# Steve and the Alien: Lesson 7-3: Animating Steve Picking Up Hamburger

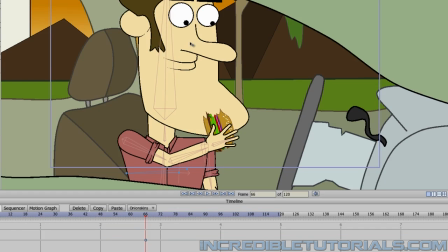[4:29]
So we'll click on frame 66 to put that keyframe in, and then we just advance forward and we have him look up like that. And then at about frame 76, we will switch his mouth to the open position,
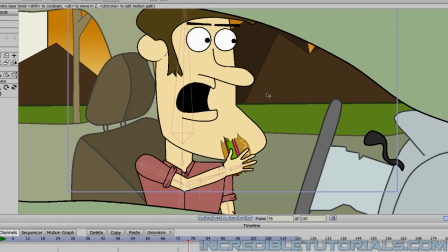[4:50]
and we will now zoom in with the camera.
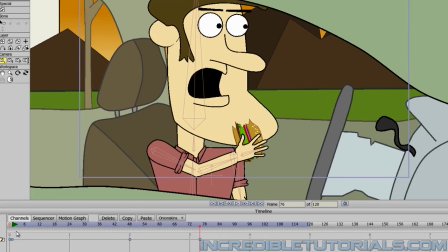[4:53]
But before we do that, let's back up and do the camera movements, and then we can lead into that zoom in shot.
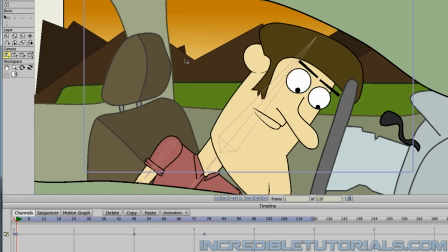[5:00]
So let's start here at frame one, and we will click on the scene with our camera tool,
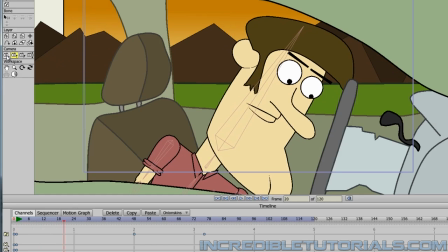[5:07]
as well as the zoom in tool to create those keyframes. And we can just move forward here now, and we can do the car bump effect.
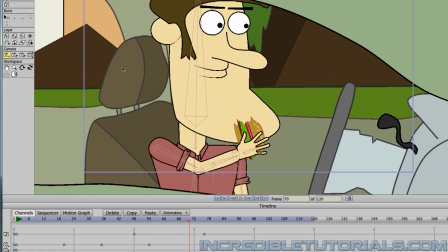[5:19]
And we'll do this to about frame 96.
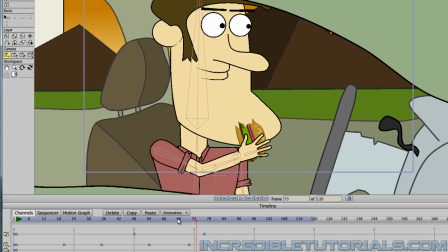[5:26]
Like that. So now, when we do the zoom in shot, which will occur at frame 76,
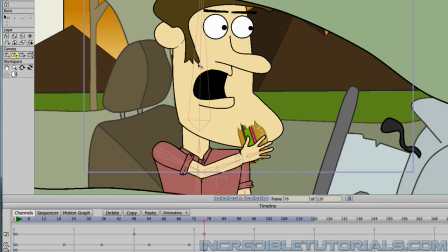[5:34]
we'll make sure we insert keyframes there just by clicking for both the move and the zoom in camera tools.
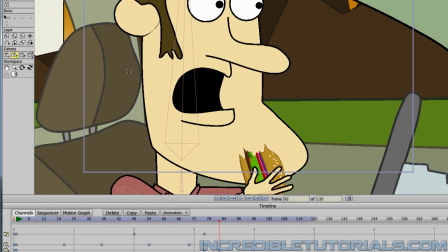[5:41]
And we'll do a fast zoom in like this to about frame 82. Like that.
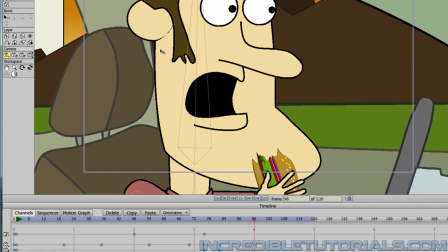[5:49]
So just zoom in. And there we go.
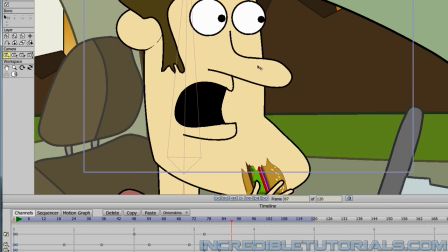[5:56]
So now we want to reduce our frames here to 96. So we'll just make sure we do that by just writing in 96 on that portion of the timeline.
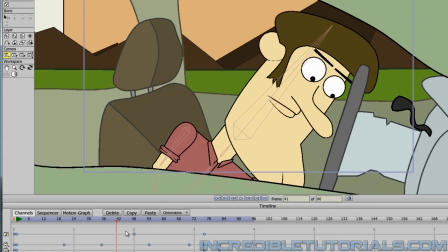[6:09]
And that is all we really have.
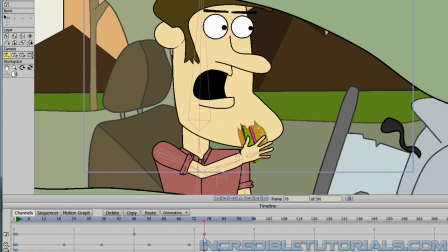[6:12]
Another thing we could do too is when he opens his mouth, if you want, you could adjust the eyebrows as well.
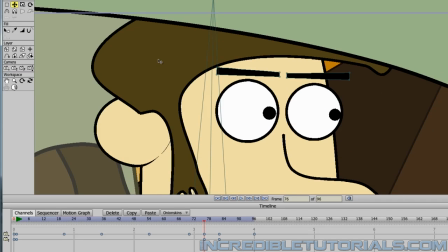[6:19]
So we can just zoom in here and click on the translate layer tool and click on those.
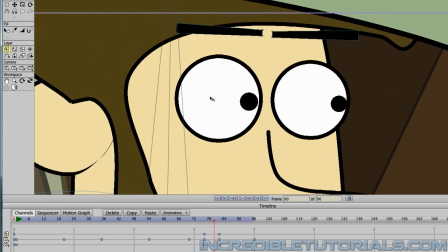[6:28]
And then when we zoom in, we can just put the eyebrows up like this just to kind of give it a little bit more of a shocked look to his face.
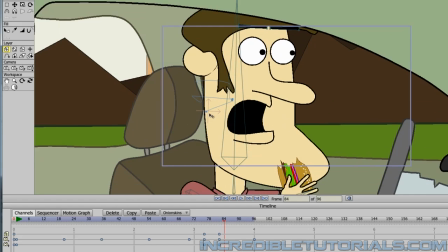[6:36]
And just one more thing that has occurred to me here, just snapping back here to the beginning.
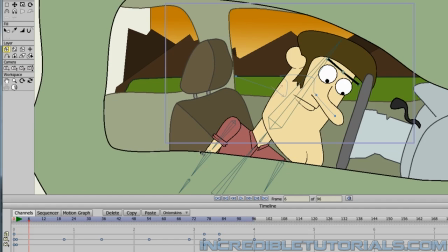[6:43]
When we page forward, I should probably bring this arm forward a little bit since it doesn't really look like he's digging for anything with this arm. So I'll just grab that Steve layer and just bring it forward like this.
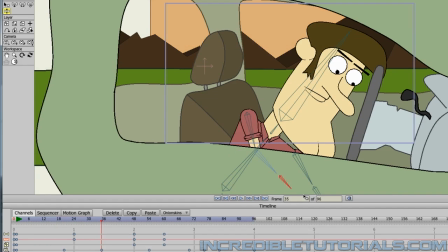[7:00]
And then just like that.
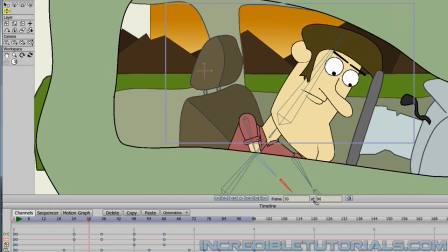[7:07]
And like that. So we just kind of have some movement there with that arm. Then he finds it, and then that looks better.
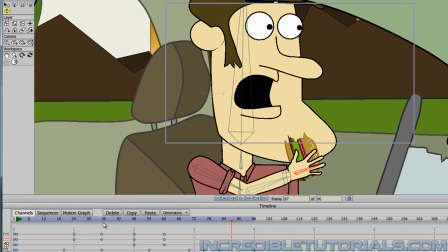[7:18]
Okay, so now that concludes our animation, and I can play it back one more time just in full, just so we can see what it looks like.
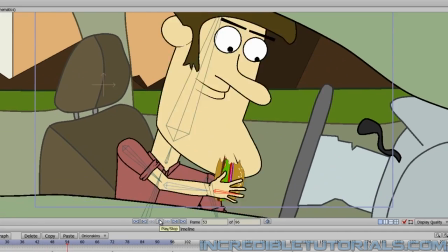[7:26]
He's digging, he finds it, and then he's shocked.
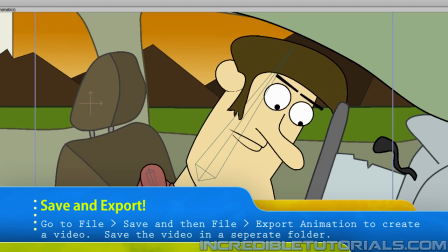[7:32]
Okay, so once you have completed all that, just make sure you go to File and Save.
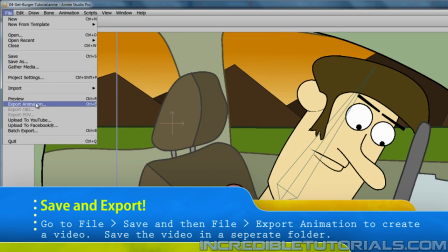[7:39]
And then File, Export Animation, export it out, check it out, make sure it looks fine,
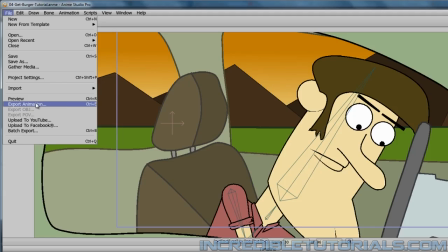[7:44]
and then save it in your folder so we can use it in a little bit here when we start editing everything together.
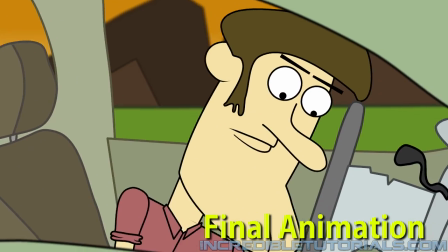[7:50]
Anyway, that does it for me. Thanks for watching, guys, and I'll see you next time.